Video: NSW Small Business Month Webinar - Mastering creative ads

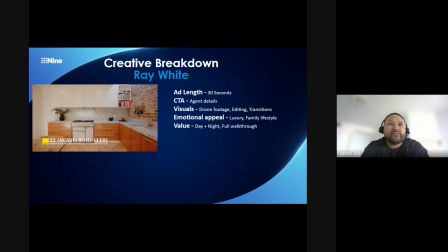And it also built on, luxury family lifestyle. It had a really strong message there of a premium product, which it is for this type of listing. So that's another great way in which you can advertise a specific product that you have.
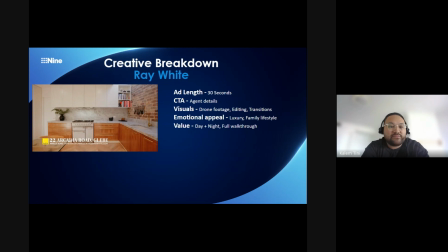So having those details fully available at all times so people can register within that short period of time, and then also raise an inquiry with the agent directly, or go visit that property if needed to see it in person as well.
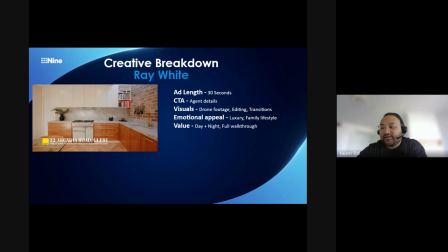So that's a great example of a real estate property ad that we've had in the past.
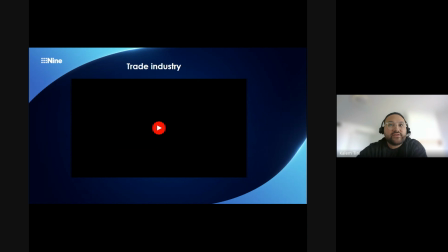Going on to a trade industry, give this a little watch and break that down as well.
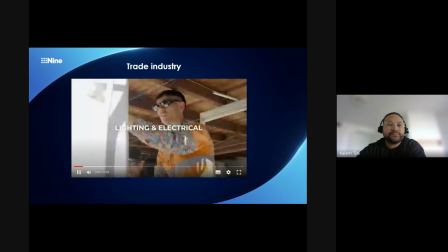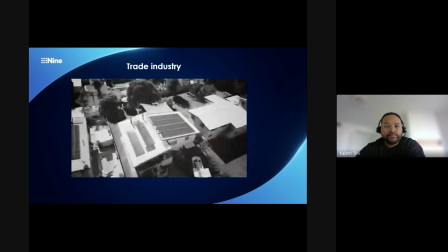We're gonna take on the world.
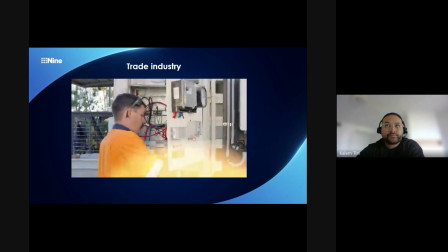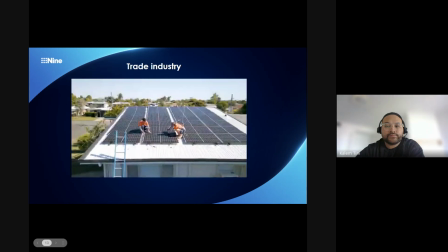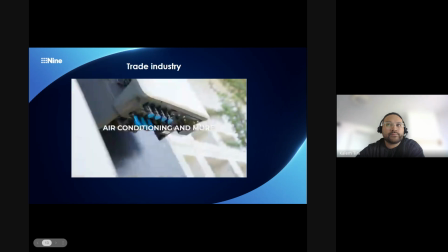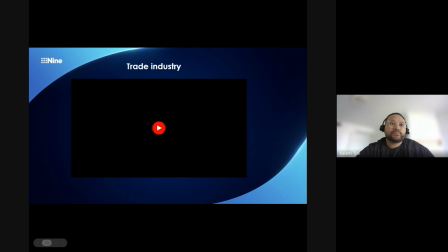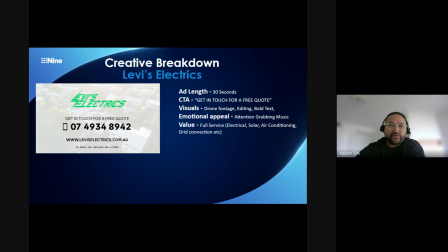Cool. So let's break down that video. So that was an example from a trades business for an electrician. We have a range of different trades on the platform, but that one kind of stood out to me. That one is another 30-second long video, more brand awareness space for this specific creative.
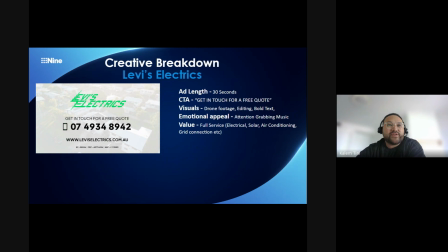The call to action on this video is get in touch for a free quote. So having messaging on your creatives at the end frame for this specific example is great for those who are watching the creative and then also want to take a follow-up action. So driving your audience members who are watching on TV to, in this case,
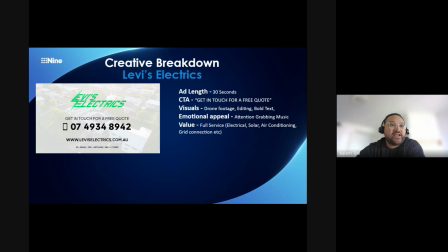get a free quote by making a call or visiting the website, and then having the accreditation at the bottom and business details as well. So having all the information possible to your audience is great. For them to make that switch from watching to actually taking an action.
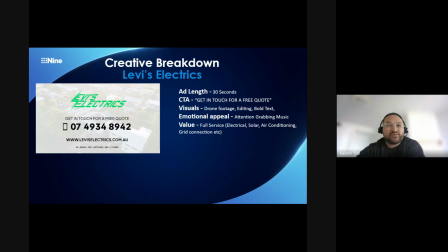You can see they also used drone footage. It was very edited. It had got a lot of transitions. It used bold text. It was really attention grabbing because it had that kind of electric music involved in the background.
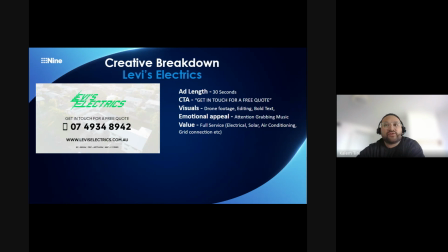It didn't have a voiceover, but you can kind of already see what this video was intended for. It showed their value as a full service electrical, solar, air conditioning, grid connection, things like that. So it was able to quickly give you all that information in such a short period of time.
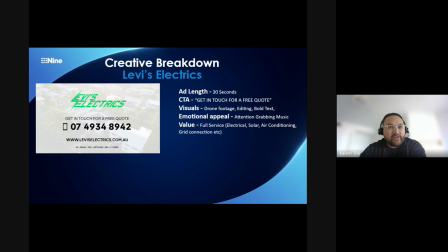So anything like that in terms of an end frame or having details on the screen is very helpful when it comes to the creatives making process for your business. So hopefully that was a good example of having an end frame.
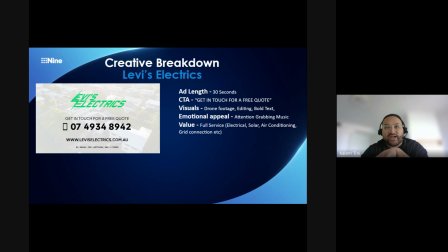More preferably, would prefer to have it across the entire 30 seconds because again, the end frame is a split 2 seconds only. So if you have in the previous example, the real estate having the website or number or some kind of detail throughout the entire
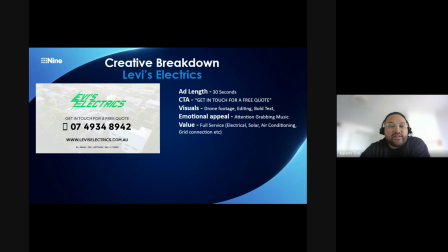period would be great for people to have so they can see how to make and how to get in contact with the business owner.
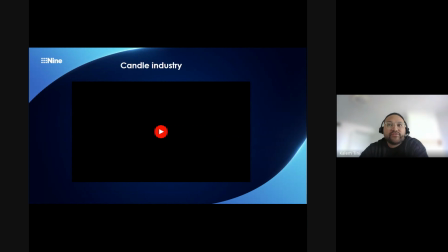Another one we have is a candle industry from a small business, so we'll give this a quick watch here.
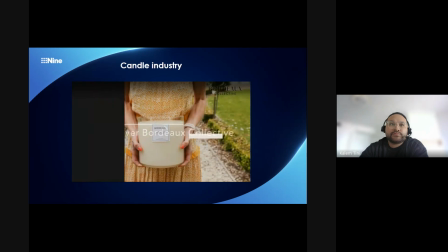Discover the luxury of Bordeaux Collective, where hand-poured pure soy wax candles are crafted with love and care.
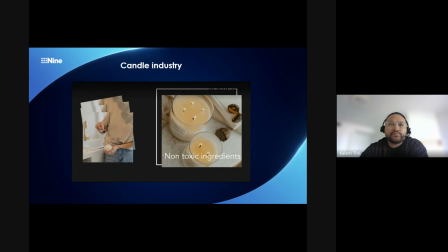Our show-stopping range creates a beautiful and fragrant ambience for your home.
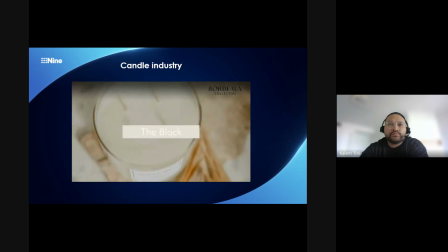As featured in Three Birds renovations in the block, experience the elegance of our award-winning candles for yourself.
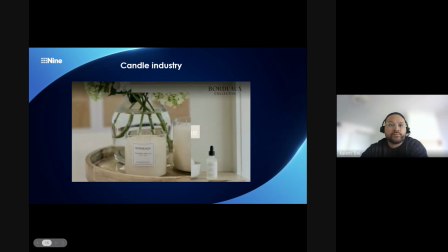Explore more at bordeauxcollective.com.au.
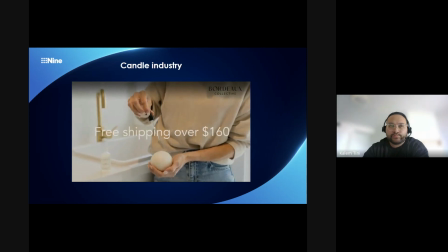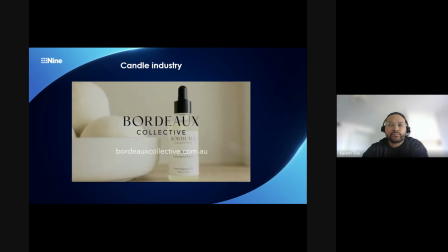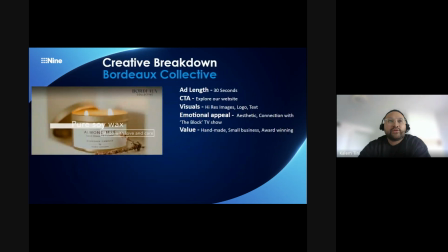Cool.